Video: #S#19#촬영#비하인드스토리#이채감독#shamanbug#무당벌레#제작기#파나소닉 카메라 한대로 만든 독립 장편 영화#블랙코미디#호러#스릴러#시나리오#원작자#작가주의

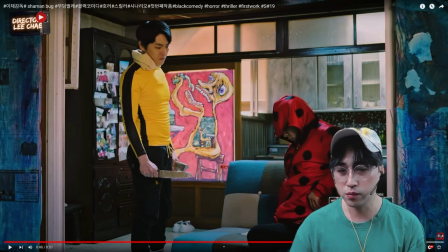478s
그래서 그렇게 이해하고 한번 다시 보시면은 이해가 될 거에요 봐봐요 이렇게 생기죠 그리고 손들어 그랬잖아요 나쁜 도둑이 손들어 그랬을 때
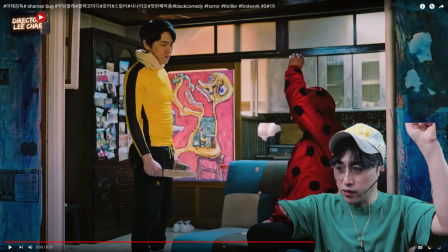489s
이제 손을 벌쩍 이렇게 들면 돼요 그쵸 벌쩍 이렇게 들면 되는데
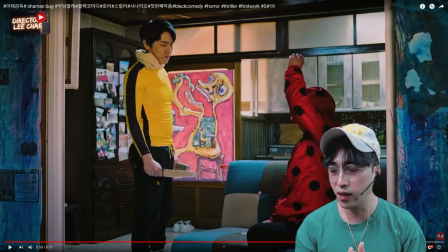494s
이상한 도둑의 캐릭터는 벌레잖아요 벌레고 엄마를 찾는 그리우 그리고 나쁜 도둑과 착한 도둑의 캐릭터가 정말 상반되는 그런 캐릭터기 때문에 손을 들 때 이렇게 해가지고
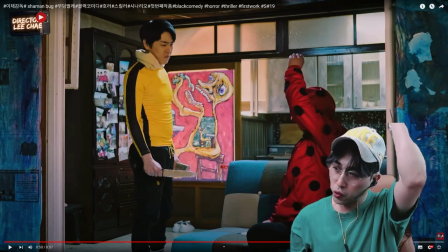506s
이렇게 좀 들어라 이렇게 한 손을 들어라 그리고 손들어라는
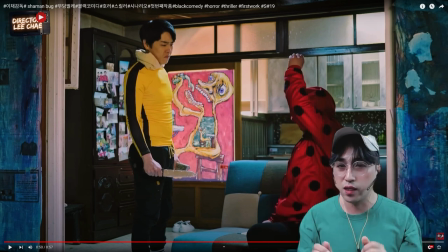511s
말은 일반 사람들은 두 손을 드는데 이상한 도둑은 해석을 자기만의 벌레처럼 행동을 했으면 좋겠다 이렇게 질문을 한 거예요 그래서 이상한 도둑이 손을 들 때 이렇게 한 손만 일단 듭니다 이렇게
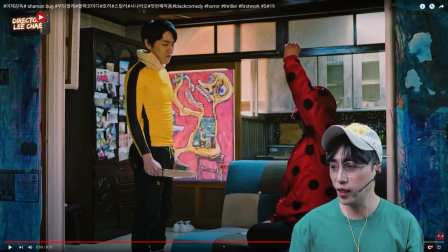526s
들었죠 이렇게 들으라고 하니까 이상한 도둑이 맡았던 이 배우도 웃겼어요 왜냐면 그냥 손들어 그러면 강도가 손들어 도둑이 손들어 이렇게 들어야 되잖아요 근데 갑자기
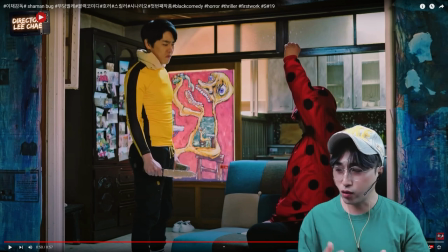542s
이렇게 드니까 얼마나 배우도 웃었습니다 저도 웃겼어요 하지만 이상한 도둑 캐릭터를 잘 살린 어떤 행동 연기였기 때문에 아주 연기를 잘 소화했던 거에 대해서 감사하고요 그리고 봐봐요 나쁜 도둑이 어이가 없는 거예요
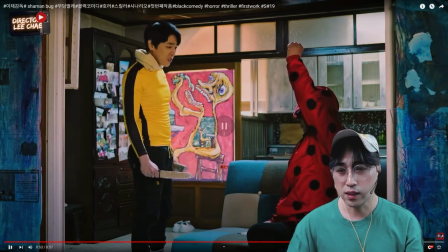562s
다시 한번 보겠습니다 예를 들어서 강도가 남의 집에 들어갔어요. 근데 집주인한테 칼을 들이던면서 손들어 그랬는데 갑자기 집주인이 이래야
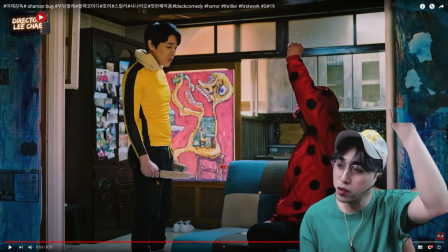578s
되는데 갑자기 이렇게 들면 강도가 얼마나 황당할까요
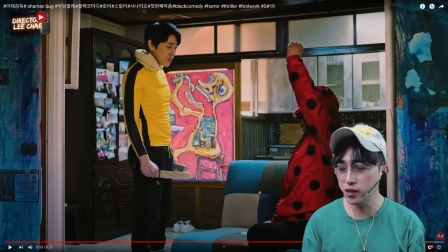584s
하지만 이 장르가 블랙코메이디 호러 스릴러이기 때문에 블랙코메이디 라는 장르에서 캐릭터가 갖고 있는 재미난 행동들 이런 행동들을 조금 연출을 했을 때 강조를 하고 싶었다.
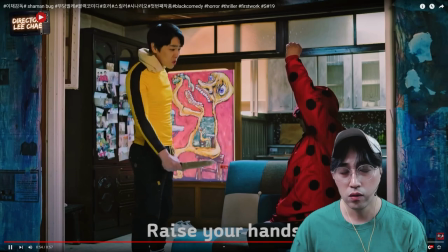600s
이렇게 정리하면 될 것 같고요.
두 손 들으라고 그래서 들었죠. 너 지금 나랑 장난하냐?
두 손 들으라고
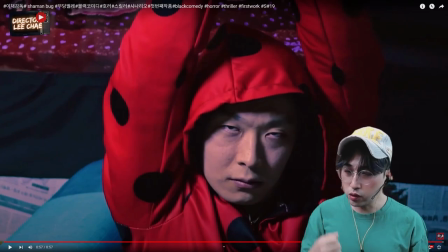612s
이렇게 그래서 한쪽으로 한쪽에서 이렇게 들고 두 손 들으라니까 이렇게 들잖아요. 이 표정도 이상한 도둑한테는 이상한 도둑은 이상도둑을 연기를 맡았던 이 배우도 이런 표정을 갖고 있지 않았어요.
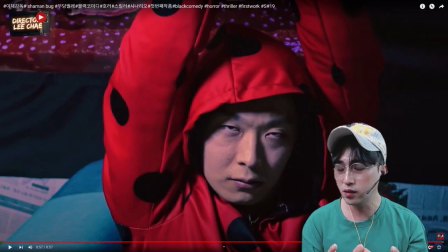628s
하지만 10개월 정도 이상한 도둑이라는 이 캐릭터를 녹아내기 위해서 표정, 호흡, 감정, 눈빛 정말 많은 연습을 되게 많이 했어요. 정말 어려운 연기입니다. 보통 사람들은 이런 연기 되게 쉽지가 않아요.
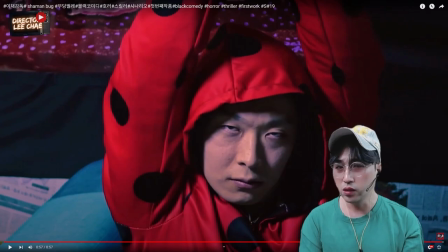645s
이상한 도둑은 원래 이 역할을 맡았던 배우는 이런 눈빛이나 이런 행동을 하는 배우는 아닙니다. 되게 밝기도 하고 되게 착하기도 하고 어떻게 보면은 연기에 대한 열정이 되게 많았어요 하지만 무명 배우로 있다가 처음으로 주인공이 발탁이 됐어요 이상한 도둑이 뭐 연기를 되게 잘해서
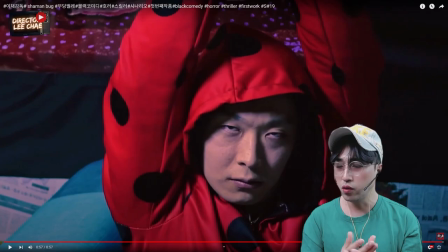664s
뭐 유명해서 주인공이 발탁된 건 아니고 십몇 년 전에 썼던 시나리오상에 이상한 도둑을 그렸던 그 이미지와 너무나 잘 맞는 거예요 그냥 과감 없이 캐스팅을 했고 감독이 어떤 이런 주문 같은 거를 많이 연구하고 도둑하고 소화해내서 이 역할을 정말 잘
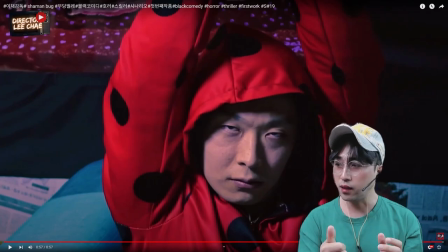682s
이 역할만큼은 감독으로서 탑클래스다 라고 저는 이렇게 인정을 하고 싶습니다. 오늘은 이렇게 샤너버그 무당벌레 제작기 10년버 19 강의를 이렇게 마치겠습니다.